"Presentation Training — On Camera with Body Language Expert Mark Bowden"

So you'll already have a really good idea of how cheap, easy and effective it can be to get hold of your own camera equipment and start broadcasting yourself across the planet. You can use a cell phone camera, you can get yourself on Skype and you can upload yourself to YouTube and get across to a mass audience. Of course, all the body language that I'm showing you today, that's going to make a big difference. but also where you put the equipment, where you place the lens, the camera, is going to decide how the audience perceive and judge you and your content.
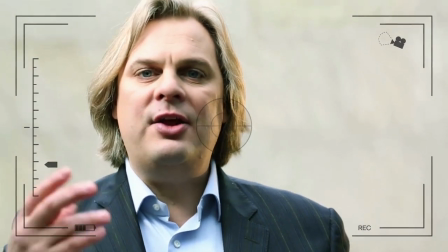Let's bring this camera lower, below my eyeline, and just get a sense of, do I feel more dominant to you now?
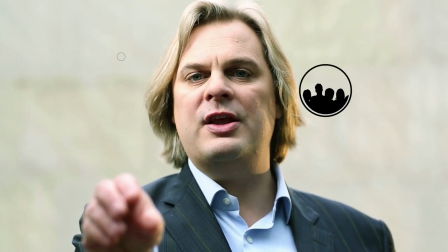Is this useful to have your audience in this lower status position?
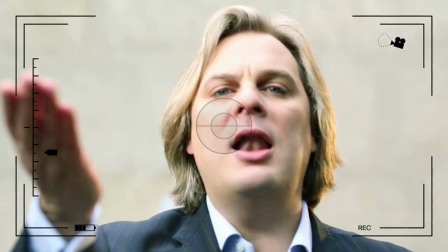Bring the camera just higher than my eyeline now. and think to yourself
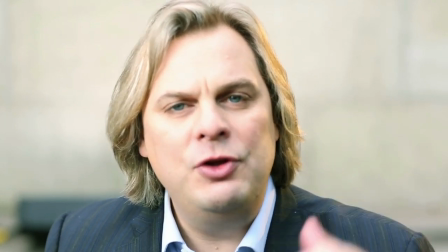is this useful for you to have you diminished in front of your
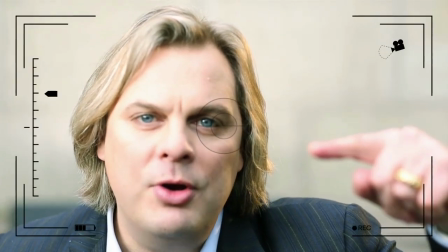audience and now bring the camera to my eye line now
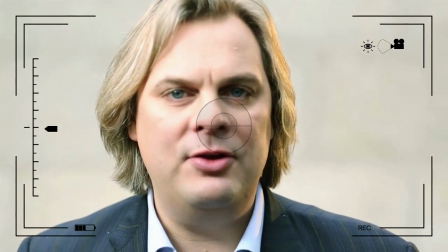I would suggest this is where you want to place the lens place the equipment place the camera so your audience are on the level with you on the same status and that way they can feel really engaged with you and your content